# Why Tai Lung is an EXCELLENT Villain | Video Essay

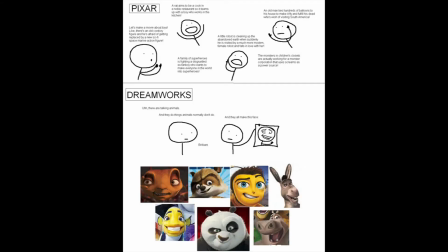[0:00]
DreamWorks is an animation studio that is mostly looked down upon for not being as successful as the big boys like Disney and Pixar,
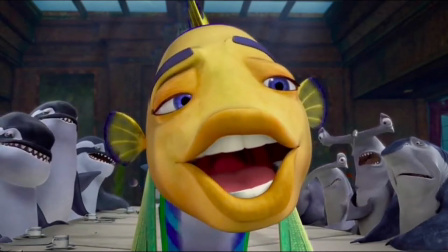[0:07]
and while yeah, DreamWorks has produced some absolute stinkers, when they find something good that resonates with audiences,
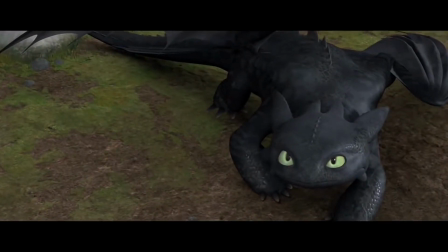[0:14]
they can hit it out of the park. And unlike Disney and Pixar, DreamWorks seems to know which films warrant sequels and which ones don't.
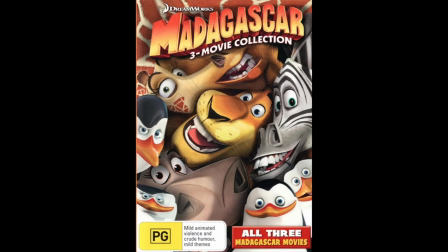[0:23]
Except Madagascar, that trilogy is just bizarre.
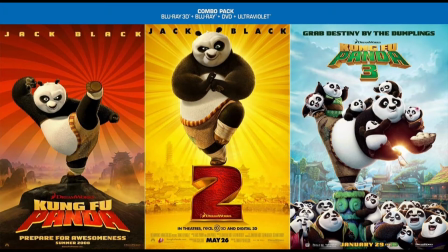[0:29]
That brings me to one of my favorite animated trilogies of all time, Kung Fu Panda.
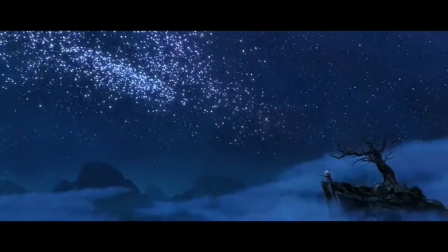[0:34]
Now, while I would love to talk about every single movie in this trilogy with extensive amounts of detail,
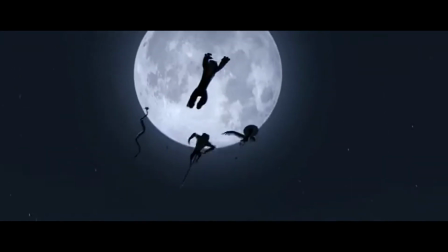[0:40]
this is my first video, so I'm only going to pick one thing that I love about these movies to focus on.
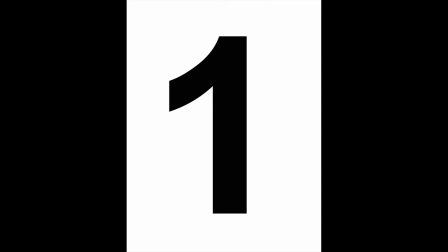[0:46]
And that one thing is one of the biggest, baddest,
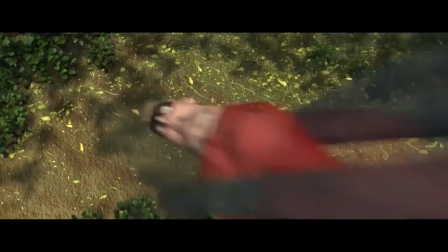[0:50]
most intimidating villains ever created by DreamWorks Animation Studios.
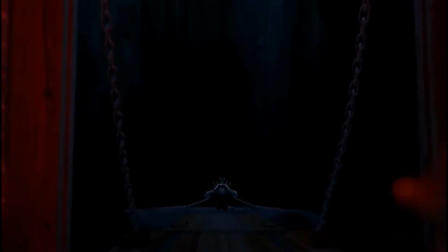[0:58]
Behold Tai Lung.
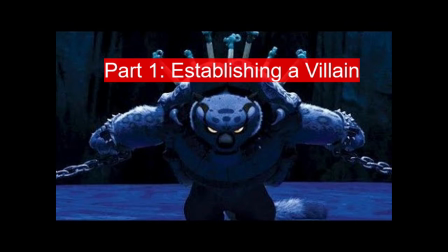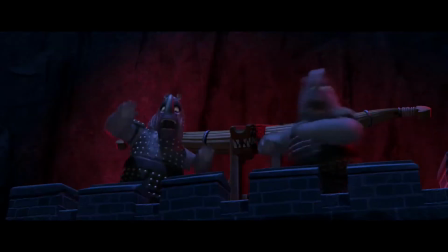[1:08]
Now, there's a lot of ways to establish an antagonist.
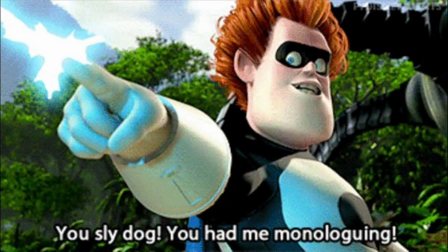[1:12]
It can be done through exposition or dialogue, but this movie chooses to do it through action by having Tai Lung beat the crap out of people for 4 minutes,
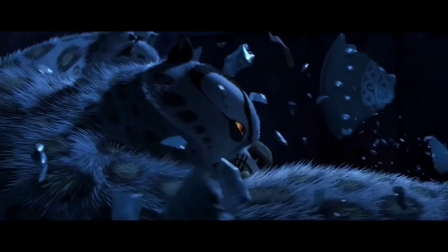[1:20]
and it is one of the most badass things I have ever seen. Before this scene, all we knew of Tai Lung was that Oogway had a vision that he would return.
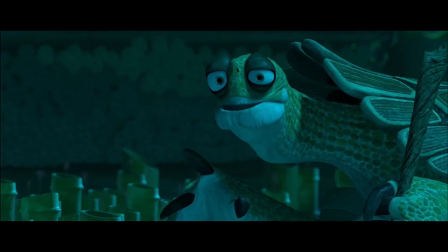[1:29]
In this scene, just the mention of Tai Lung's name causes Shifu to freak out,
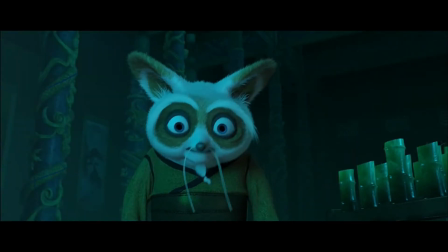[1:34]
which further establishes how intimidating this character is. Also in that scene, Oogway drops this amazing line.
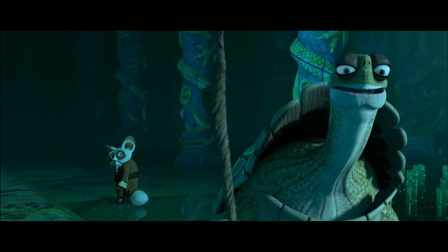[1:43] Destiny on the road he takes to avoid it.
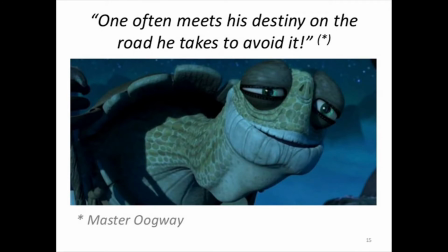[1:48]
One often meets his destiny on the road he takes to avoid it.
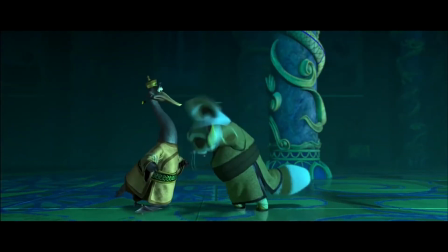[1:53]
I love this line. It holds so much significance.
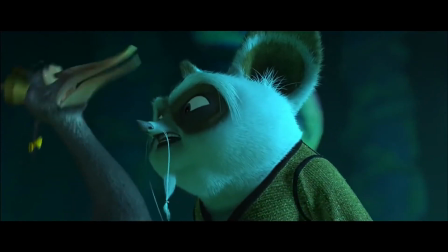[1:57]
When Oogway warns Shifu that Tai Lung will return, Shifu freaks out and acts irrationally out of fear.
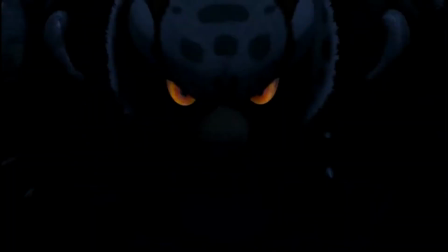[2:04]
He immediately sends a bird to go to the prison, which leads to the feather falling to Tai Lung, and he uses that feather, that one tiny insignificant feather,
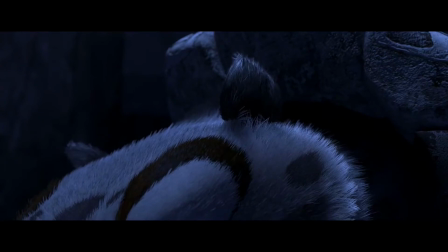[2:15]
to help him escape the most heavily guarded prison in the Kung Fu Panda cinematic universe.
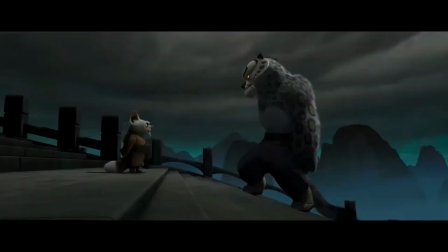[2:22]
Out of fear for his former apprentice Tai Lung, Shifu met his destiny on the road he took to avoid it.
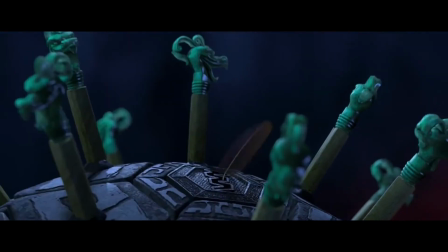[2:33]
This prison escape scene does everything to establish Tai Lung as a credible threat,
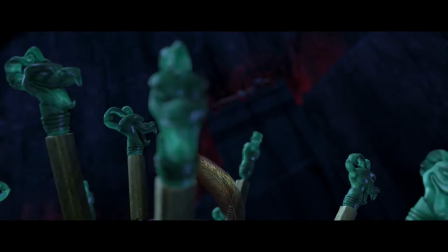[2:38]
with him completing seemingly impossible tasks with ease.
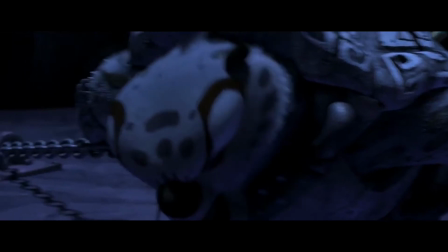[2:42]
Not only does this display the absolutely absurd physical abilities of this character,
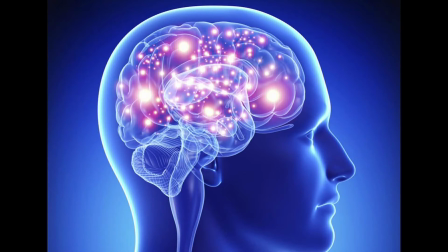[2:48]
but it also shows his intelligence and cunning. Tai Lung uses a feather to break free from his restraints.
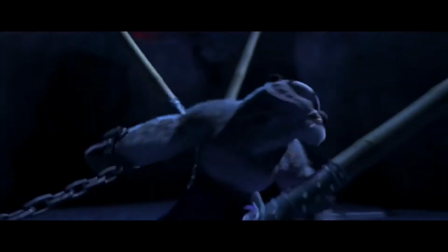[2:55]
He then uses the guard's own giant crossbows against them to break his chains,
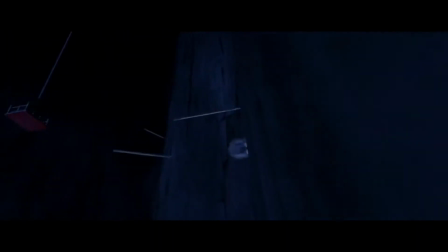[3:01]
and he then uses those crossbows as stepping stones to reach the hanging platform, where he avoids being struck down by thousands of tiny red arrows,
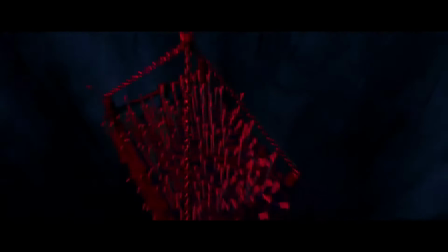[3:10]
which makes for a really cool visual.
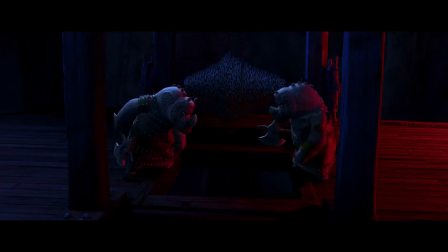[3:15]
After this, Tai Lung manages to get off the hanging platform right before the chain is cut,
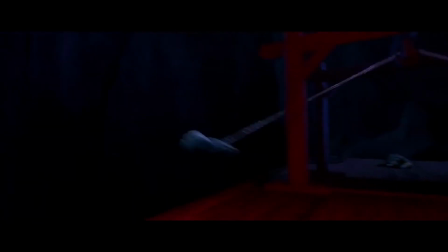[3:21]
where he then proceeds to kick the crap out of everyone. This dude is insane.
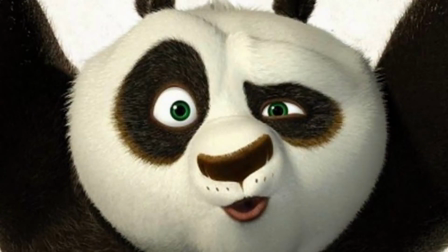[3:29]
But that's not even the most insane part. I'm sure if you've seen this movie, you know what I'm talking about.
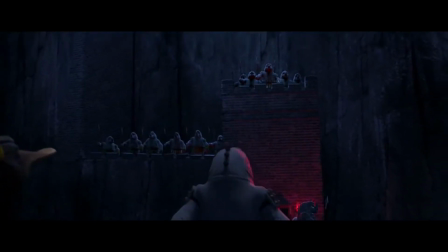[3:37]
Tai Lung, after fighting his way from the bottom floor all the way up to the top, is met by every single rhino he's yet to destroy.
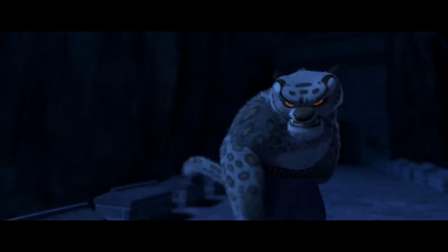[3:46]
Tai Lung growls, clenching his fist and adjusting his stance.
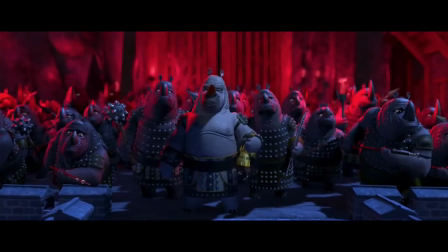[3:51]
He is ready to take on every single one of these rhinos, but both Tai Lung and the viewer's
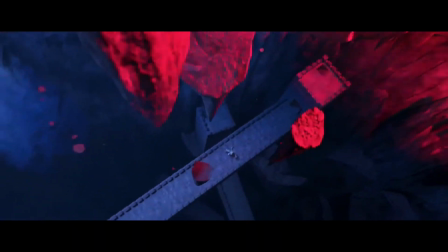[3:57]
expectations are subverted when we see a flaming arrow shot at the prison ceiling, sending massive rocks tumbling down.